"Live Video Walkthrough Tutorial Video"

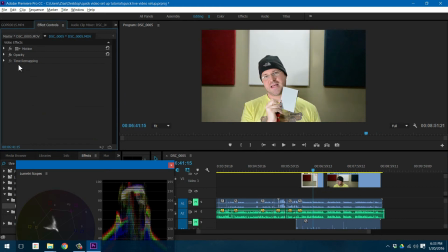Same thing here, delete that, and Control V.
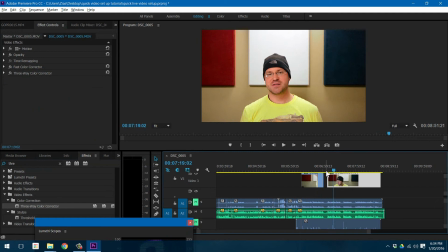Okay, let's also apply three-way now, as long as we're here, back to the GoPro, since it's kind of flat.
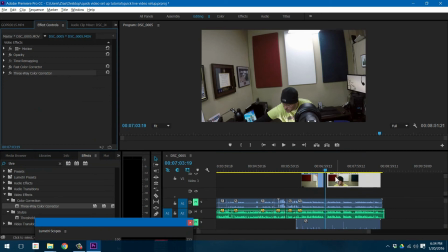We'll start by Control-C'ing from my DSLR, since I kind of spent some time tweaking that. And let's paste that on there. That's a good start. Bring up the scope, right?
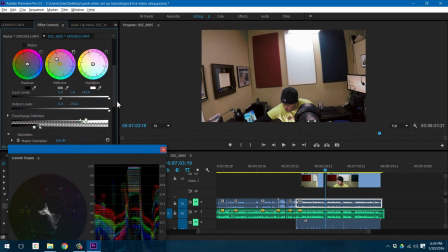And let's go in there and adjust this. The GoPro is a little bit flat on purpose to allow for secondary grading.
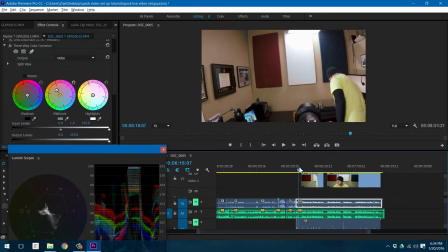The colors actually look really good.
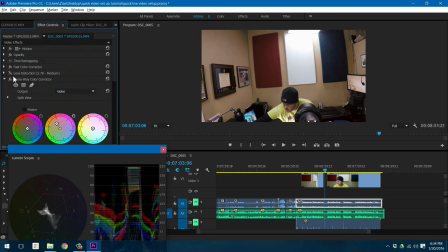But let's maybe up the saturation a little bit, the primary saturation in the fast color correct.
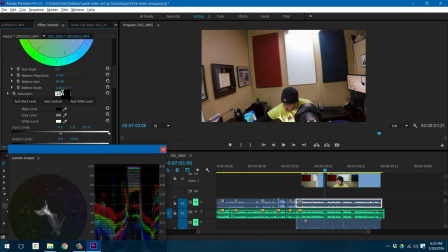A little bit too much. Again, use your best judgment there.
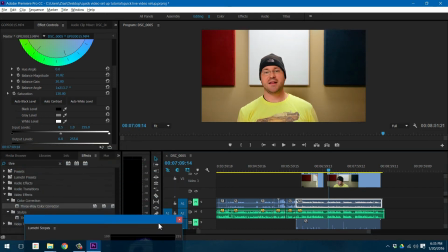Alright, looking good. Let's cut away to another B-roll.
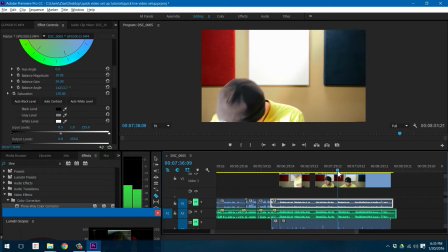You guys are getting the hang now of it. And I'm coming back from changing the light up.
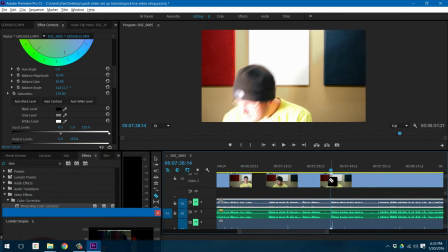And again, as I'm doing the action, right in the middle of the action, we'll cut back there, see what that looks like.
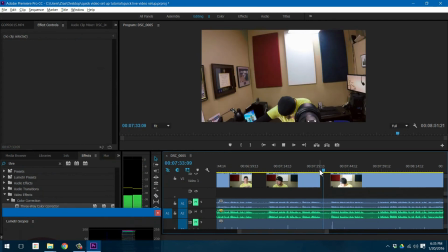On this side. And notice also now I'm looking at the colors. Do the colors match? Do the intensities match? You know, it's not perfect, but it's not awful either.
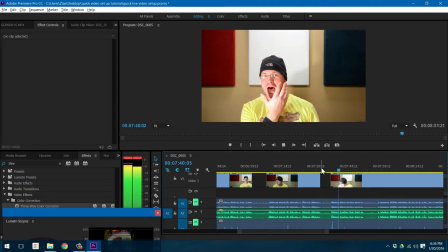So I think that's a full blast. And now you're probably seeing a very distinct shadow. So if we were making some dramatic film, this might...
By the way, if I was making something dramatic, what I would do here is use a basic brightness
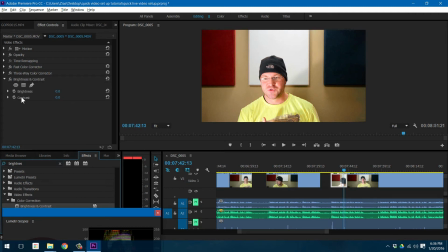and contrast on this one to maybe decrease the exposure a little bit. Maybe increase the contrast.
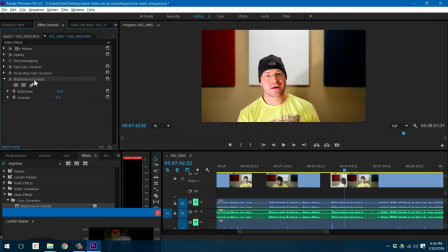Right now it's really focused on the face, but again, we're not going to do that. Let's just keep it normal.
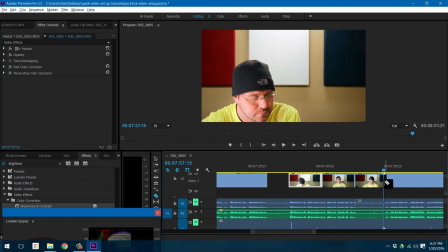This might be good. Okay, again, coming back from the action.
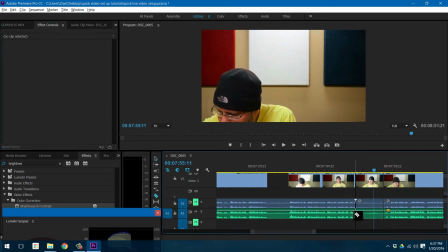Don't need that audio. This right here, let's do a little B-roll.
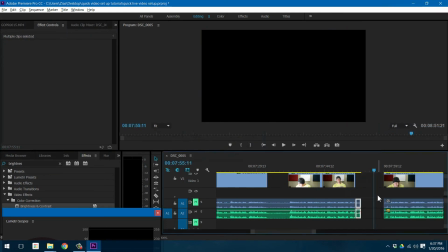Let's also speed this up because it's boring. Okay.
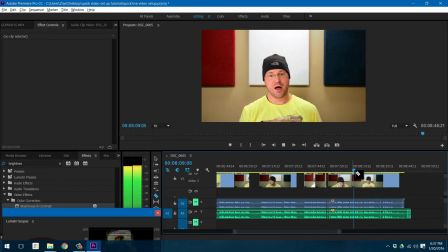Let's cut away as I show the lapel a nice mic.
Lapel mic. Right, that'll capture a much...
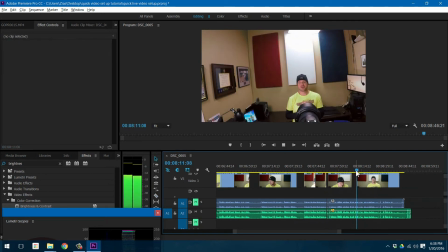Just for interest.
That'll capture a much better...
Again, maybe a little cut here.
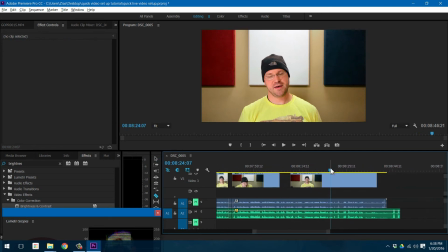So what I'm going to do is a little trick to almost make it look like I have multiple camera angles. When you give a main point or you're reaching a dramatic moment, you might want to be closer in on the face. So what I'm going to do is cut away as I put back my lapel mic.
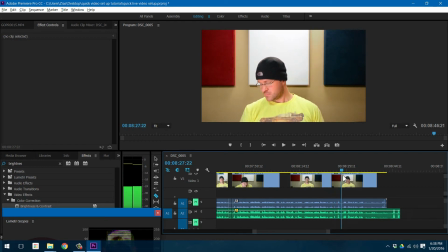On the B-roll, and then right before I start speaking again, let's take this and let's use the motion
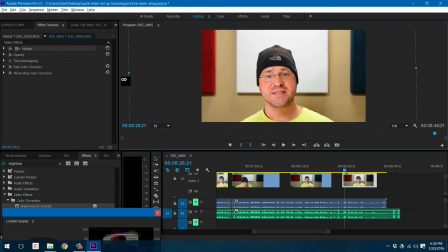to maybe zoom in and create a little bit more of a close-up shot as I create the conclusion.
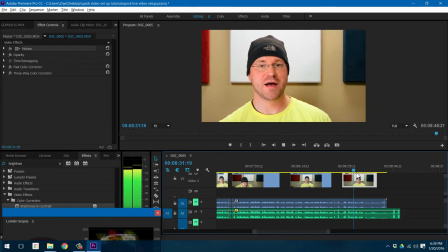That's about it. Welcome to making great video content. I hope you enjoy.
And then we'll cut away from the DSLR and just show a little bit of this as I wrap up,
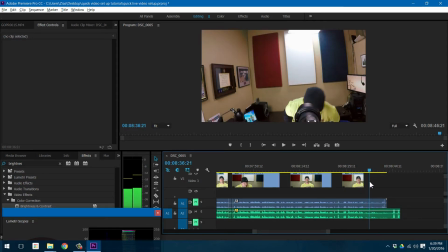and we'll fade out as maybe I'm getting out. So again, always cutting on the action.
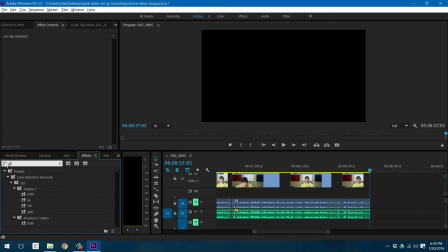Trim off this junk, and let's go ahead and do a dip to black on the GoPro footage.
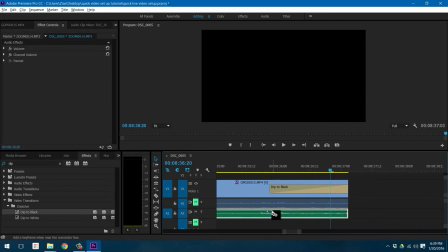And of course, same thing. What I usually like to do is at the same time that I'm dipping to black, we're gonna go ahead and fade out the audio. If you hold control and click it, you can create a real fade out, which is more of a spline.
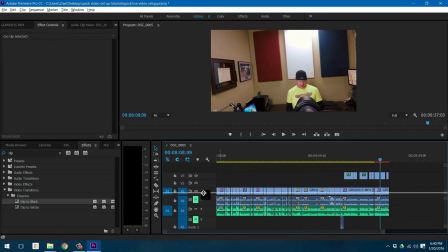Now what I need to do is go back and copy my video clips or my video effects across all my assets here.